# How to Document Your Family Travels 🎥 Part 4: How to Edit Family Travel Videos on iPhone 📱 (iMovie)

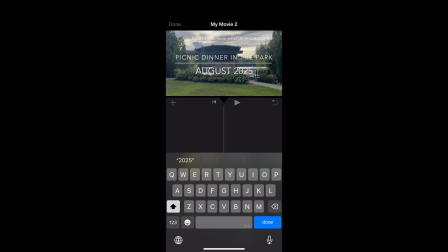[4:00]
So unfortunately,
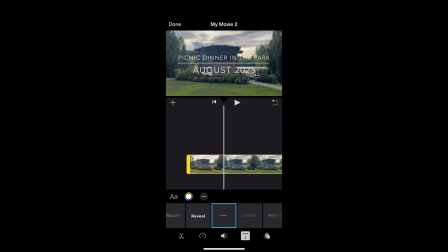[4:02]
one of the things that you can't really do in this one that you can do in other video editing softwares is you can't change the title of the text. And I don't love that the date is bigger than the top title. So that's something that I would change if I was doing this in a different software.
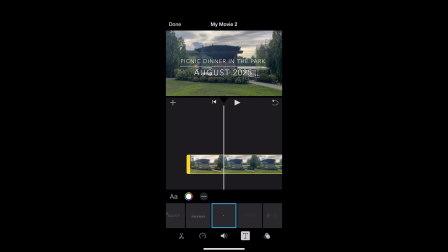[4:17]
But you can change the size, you can move it all around, you can have it up at the top, you can have it down at the bottom. It just kind of depends on where it looks best with whatever background you have. So I think I'm just gonna leave it right there in the middle. And now let's go back to the beginning and we can watch it. To get a good establishing shot. And that's perfect. So as you can hear, I was obviously talking through all of these. So now I'm going to show you how to mute your videos.
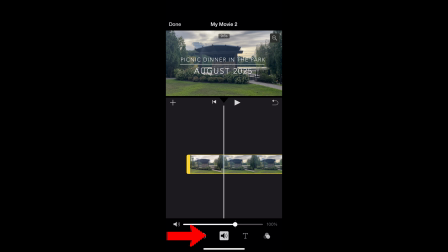[4:39]
I'm going to go over to the sound tab again once I select on the video, and I'm going to turn the volume all the way down. Now when I click on it, my title appears. And then honestly, right when it fades, I'm going to go ahead and cut it right there.
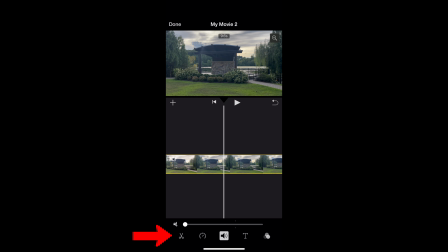[4:53]
So again, if you tap on the clip and then you hit the scissors, and then it says the word split, it will cut that clip right in half. So now I just have one little clip where the title comes up and then fades away, because now the girls are running in here and I don't need to see all of that just yet, but I am going to save this and maybe use it a little bit later. So I will just push this clip down a little farther into our night, put it maybe here for right now, and now I will go back and pick things up.
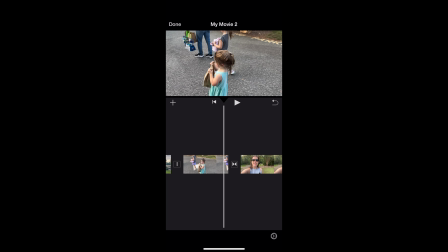[5:23]
So again, I put this clip of Delaney here, but now I see I have my narration style video that I wanted to kick things off with, so I am going to move that over to the front, and now I'm going to listen to what that says. All right. And I can already tell that there's a little bit of a long pause, so now we are going to learn how to trim our clips. So again, I'm going to click on the video of me, and I'm going to just drag that over just a couple of
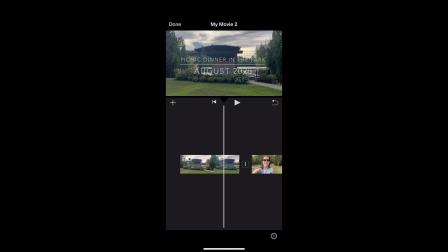[5:48]
milliseconds until I see my mouth start to open and I know I'm getting ready to talk. So now we will go from here, from our establishing shot, right, All right.
It is Tuesday into our afternoon, narration. and the weather is beautiful for August.
And so I talk.
Have a picnic dinner at the park.
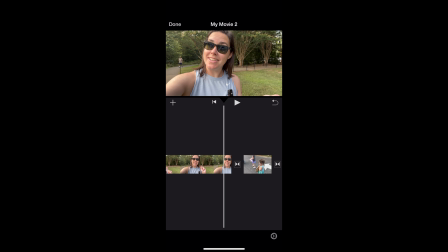[6:04]
And so as you can see, this video, it goes right into, Dinner at the park. it fades into my next clip. So you can change, there's all different kinds of transitions. You can have none, you can do a theme for the whole thing, or if you're following a certain theme, it can slide. You can change the duration of how long it goes. But for this one, we will just leave the automated one because we are trying to make this really simple.
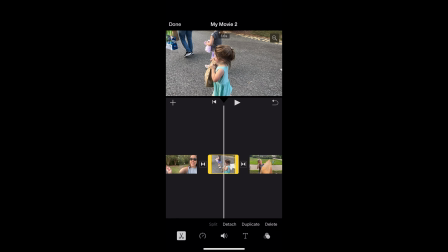[6:26] Dinner at the park.
So now I've got the girls. We'll go ahead and mute that clip just like the others because we don't need to hear all of that in the background. And then I have Haley setting up our picnic. Also need to mute that. And I might, because it takes her a while, we're just going to kind of cut this clip up into a couple of clips. So I'm going to split it here. And then I'm going to speed her along a little bit, cut her again. I'm going to delete this middle one. So to delete a clip, you select it. And then once you click on the scissors, there is the delete button, and that will take that out of there. It does look like once you delete clips, you need to add your own transition back in. So I'll go ahead and put that dissolve back in there. So now she's working on the blanket. She's got it laid out.
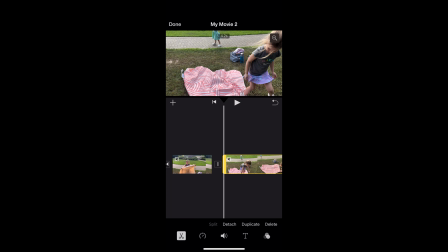[7:12]
And then I'm going to split it again because I know at the end of this clip, she's kind of working on laying it out. So I'm just going to cut a little bit of this beginning part out and then get her laying it out. So all together, Haley is got her picnic blanket out. She goes ahead and lays it down, and then she's going to straighten it out a little bit. So that is a case where taking one long shot really pays off because I got a bunch of different actions, but we don't need to see every little bit of that. So you can chop those segments down into something that is shorter that'll still tell your story and get your point across. So now I'm going to go back to where the girls are running around from my opening clip, but I am going to cut the first little bit out because it is a little bit long. If you see there is a counter up at the top of how long a clip is once you have it selected, I try to keep those under 4 seconds because much past 4 seconds, unless it's talking or there's some specific action that you're watching, your viewer gets kind of bored.